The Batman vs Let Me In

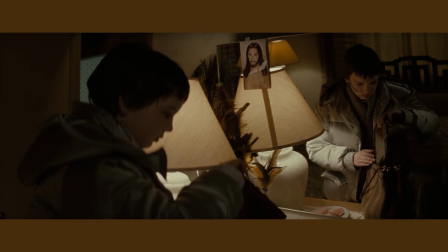If you liked the look and feel of Matt Reeves The Batman, 2010's Let Me In may tick a lot of those same boxes for you.
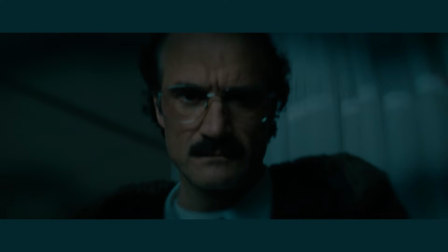Are you a Satanist? Are you involved in some kind of cult?
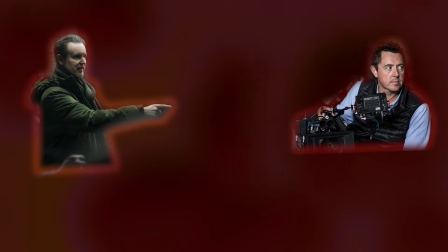This was the first collaboration between director Matt Reeves and cinematographer Greg Fraser, and his second with composer Michael Giacchino.
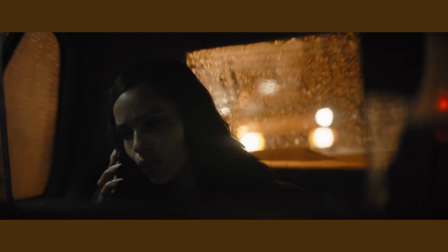This film paved the way for what the trio would go on to accomplish when they reunited for The Batman over 10 years later.
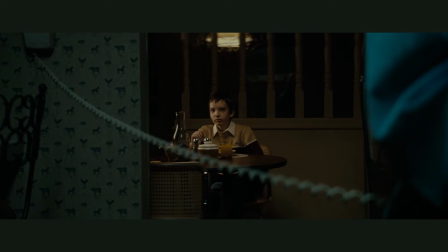Let Me In is a dark tale of a young boy who develops a relationship with a vampire.
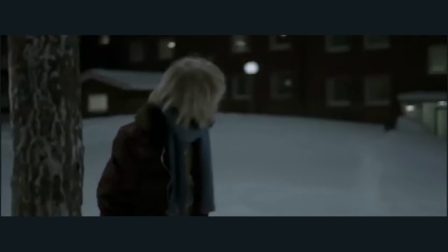It's a remake of the Swedish film Let the Right One In, released only 2 years prior,
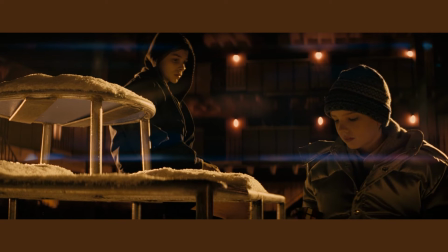although Reeves says his version is more an adaptation of the original book rather than the earlier film.
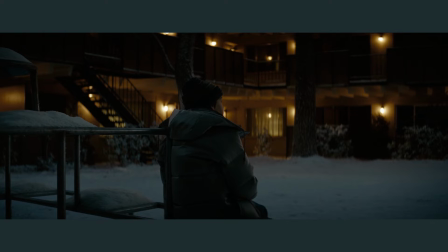Let Me In was at times criticised as an unnecessary remake, even by Thomas Alfredson, the director of the original film.
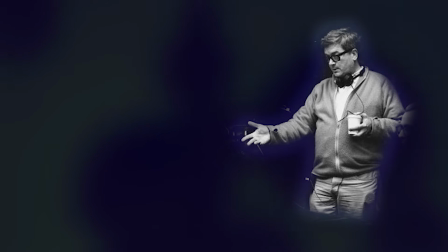Alfredson was actually offered the job of directing the English language version himself, but turned it down saying,
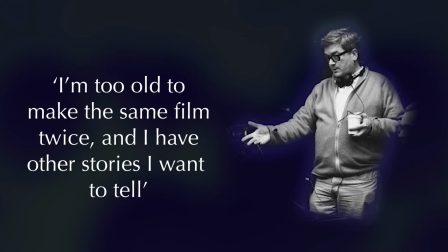"I'm too old to make the same film twice, and I have other stories that I want to tell."
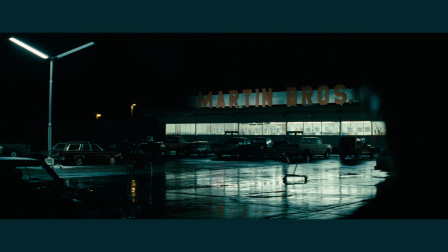Despite this, Reeves' version did receive a mostly positive reception on release,
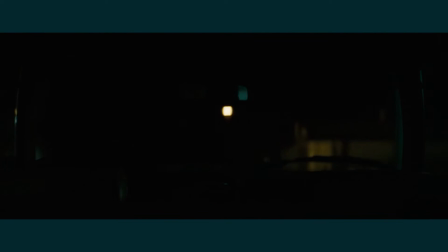and has been recognised as having a unique take on the source material. In creating the look of the film, Fraser
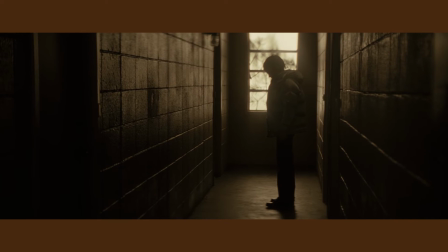shot on a variety of Panavision anamorphic lenses and leans into the shadows with plenty of low-key lighting.
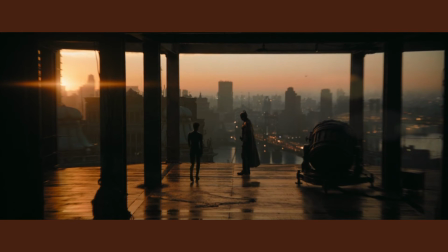On The Batman, Fraser would again embrace the darkness and shoot on anamorphic lenses,
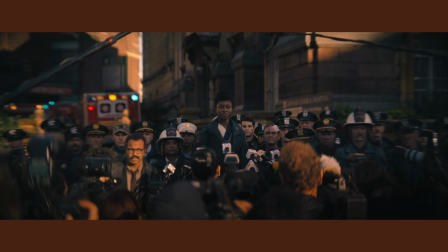but this time on more detuned versions, which exaggerates the imperfections such as corner sharpness, or lack thereof.
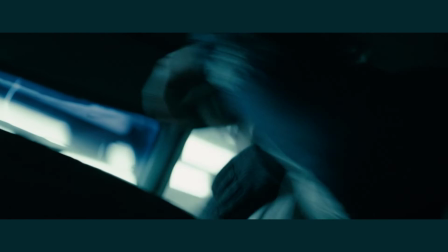Unlike Let Me In, which was shot on 35mm film, The Batman was shot digitally.
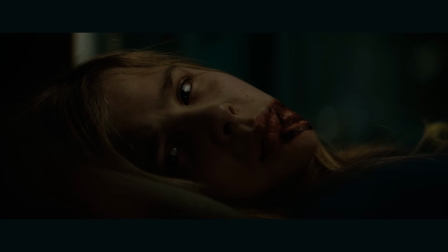However, it was transferred onto film in post-production to give it much of the same organic characteristics.
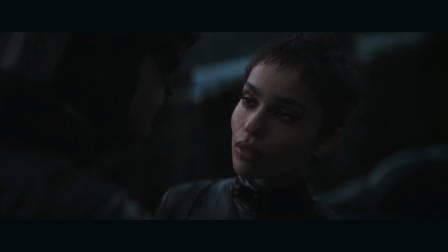So it could be said, Let Me In was a proving ground for visuals that were then pushed further when it came time for The Batman. The look of Let Me In has aged well, even in its subtle use of CG, which is mostly hidden in the shadows.
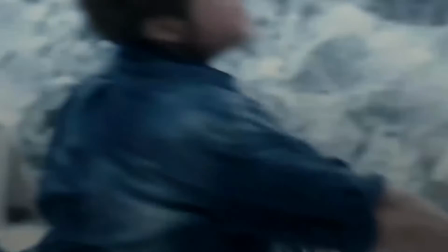To put this in perspective, larger budget films of this era often looked a little bit more like this.
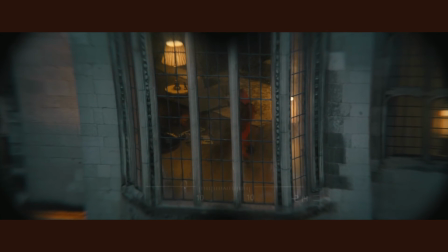The similarities with The Batman continue with Giacchino's score, which sets an unsettling tone in both films.
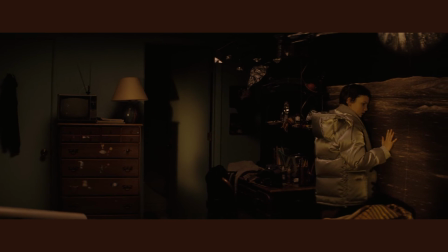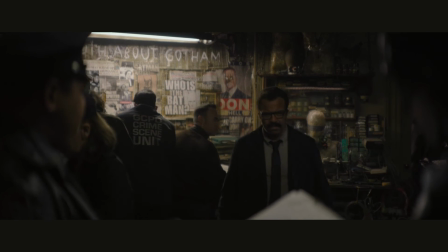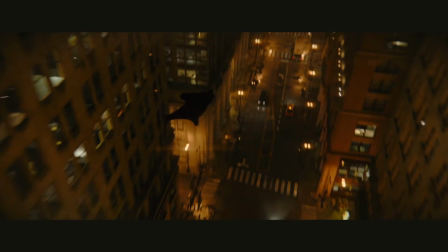In interviews circulating around the release of The Batman, Reeves often references Let Me In, and you can see why.
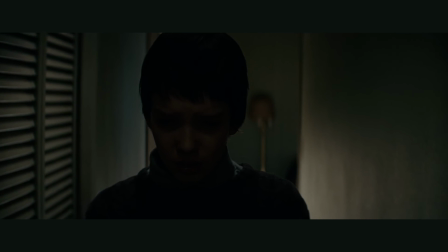Although completely different narratives, if you watch the two films closely together, you can see and hear clear echoes.
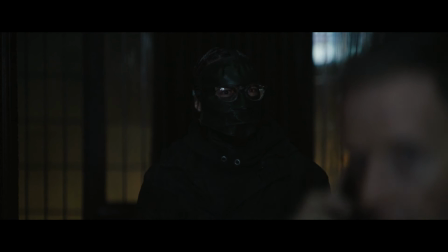Thanks for watching Film Magnify. Don't forget to like and subscribe, and we'll see you next time.